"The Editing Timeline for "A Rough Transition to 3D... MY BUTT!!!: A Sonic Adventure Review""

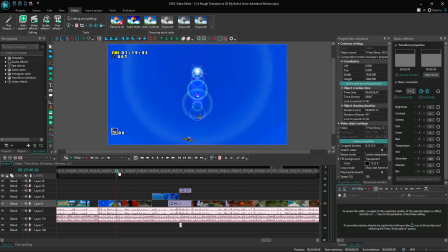We have some nice Windy Valley gameplay,
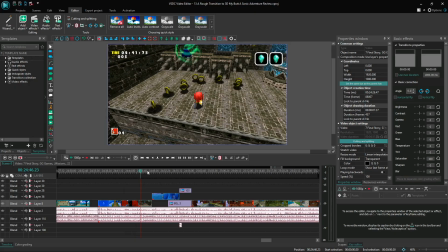and then some Twinkle Park gameplay, then some Lost World as Knuckles, and then Big the Cat and Ice Cap.
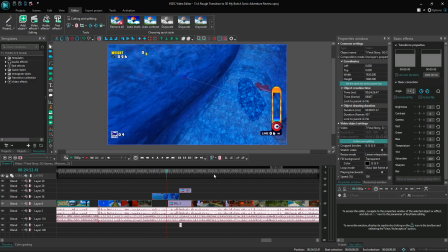And then, yeah, this is when the cropping happened, the cropping problem I mentioned earlier.
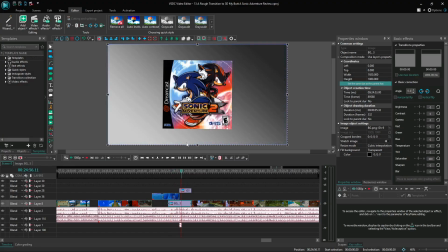With this cropped, the background right here actually showed like a nice pixel of it, and I got really bugged by that.
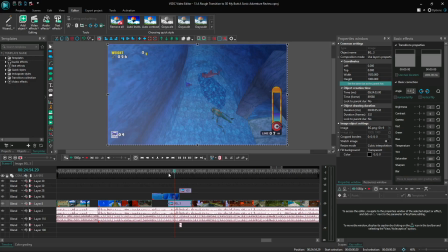So I tried to fix the problem because I still thought that there was like a black bar at the bottom, but like no, I re-exported the video like twice for that, and then like,
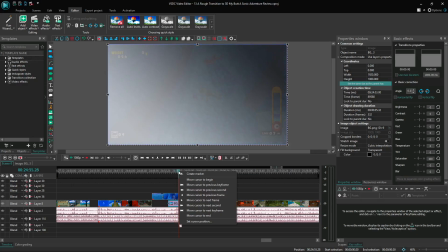okay, I'm just gonna uncrop everything. Hopefully the black bar isn't noticeable, and there was no black bar at the bottom, like 1 pixel of it.
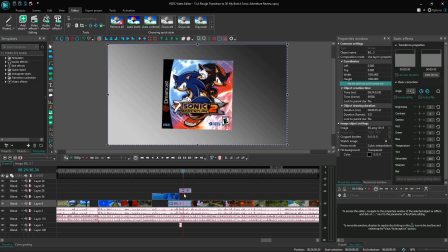And then this was kind of like a little bit of crazy thing.
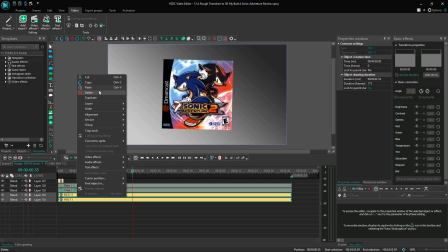Of course, just like the box art problem again, it kind of looked a little bit lame. Like, not as bad as Sonic Colors from the cover project, but I did like up the saturation a little bit.
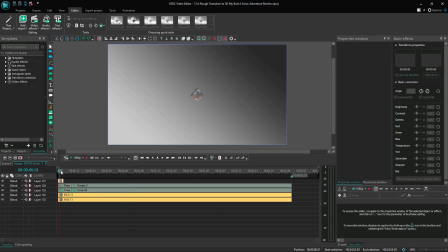And then we do have a fade in. This wasn't as crazy as a transition as the earlier segment with the Dreamcast. Like, there wasn't like a zoom in with the gameplay footage, it was just a fade out to this gray version of the same gradient.
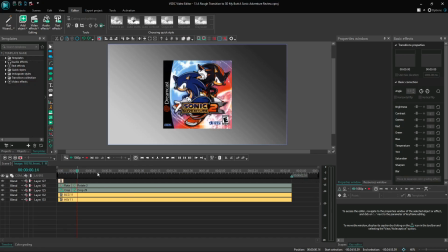And then a little rotate, and then I did a slower rotate afterwards, which, I don't know, I was kind of planning to have that same little rotate after when I did this rotate for the Dreamcast. Like, I was gonna add this slower rotate to the Dreamcast later, but like,
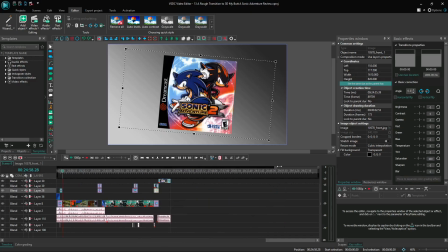I didn't really feel like, and like, oh, it makes it more visually interesting because I did something different with this compared to this.
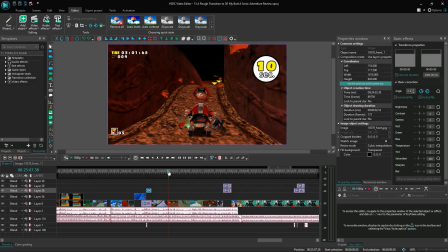That's why I never changed that. And then we have more gameplay cuts.
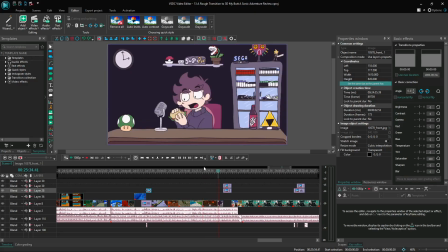A shout out to Sushi Pie for his little animation that he did. I thought of this bit like, he posted like this. He commented on one of the things about my Sonic Adventure review, and he said,
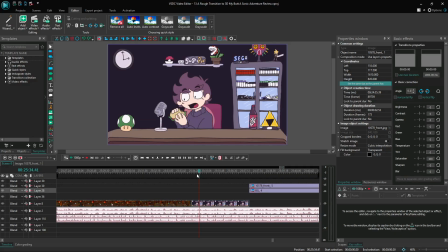if there isn't animation of me eating a sandwich, I'm unsubscribing. And then I literally like, okay, now that's actually really funny. I think I should do that, so I asked him for like a quick little animation of that.
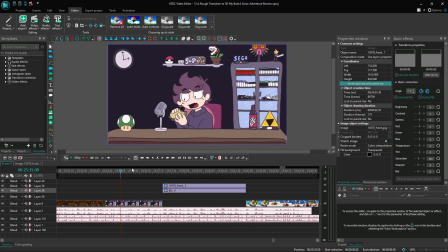And then he gave that to me, and it was like really funny. Kind of a short little animation. I did slightly speed it up a little bit, not by much, just so it can be timed right with my
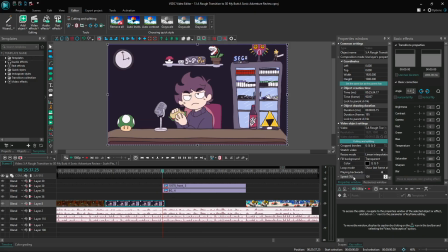my audio recording. I sped it up instead of just like cutting it down because I wanted the entire animation to be there, even though it is like technically just a few frames. But I wanted to have the full experience, you know? And then this is just the same Sonic Adventure 2 box art, but being spun really fast.
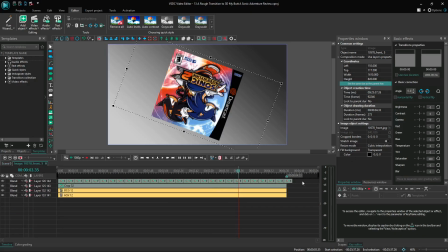What I did for that was just copy-paste the rotate really fast a bunch of times.
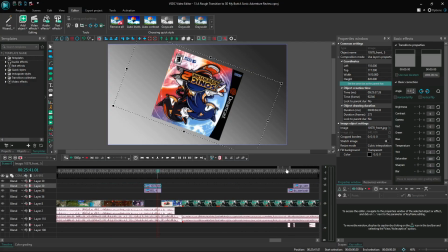Not too crazy right there. And then a nice little fade out right there.
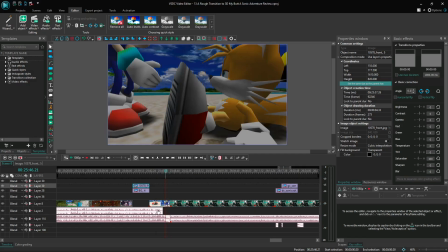I'm not sure.
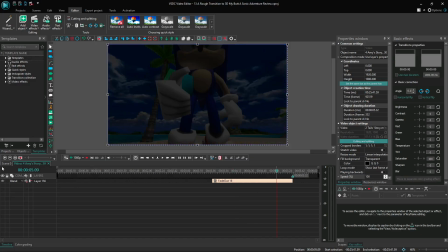Yeah, this was just a slow fade out because this was the end of the review portion of the video, and then that led us to the outro,
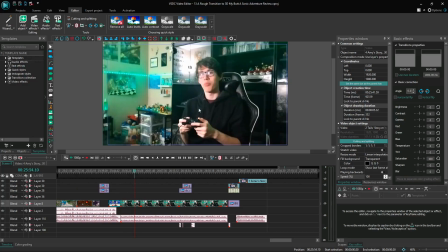which is the same stuff as before, but this time we have some like zoom-ins right here. As you can tell, I didn't do a cropping like in here because I want to like do it on the fly kind of thing if I'm zooming in my camera for a visual interest. Like, yeah, like for that.
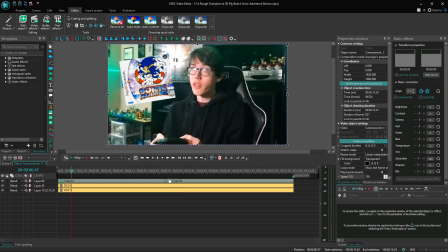Actually, I think that was cropped. Oh yeah, that was cropped because of the sound effect.
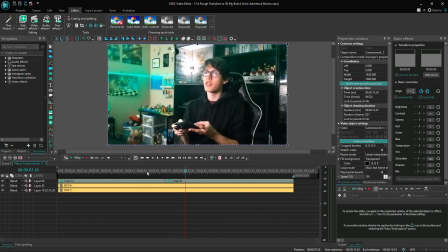And you can later... Yeah, like that. That crazy edit. Crazy edit.
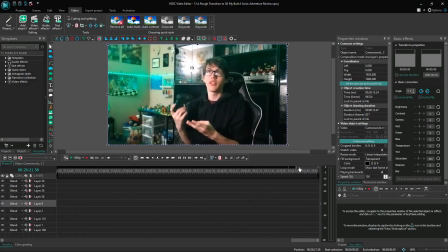And then we got the box arts appearing right there, which I think were edited a lot, I think.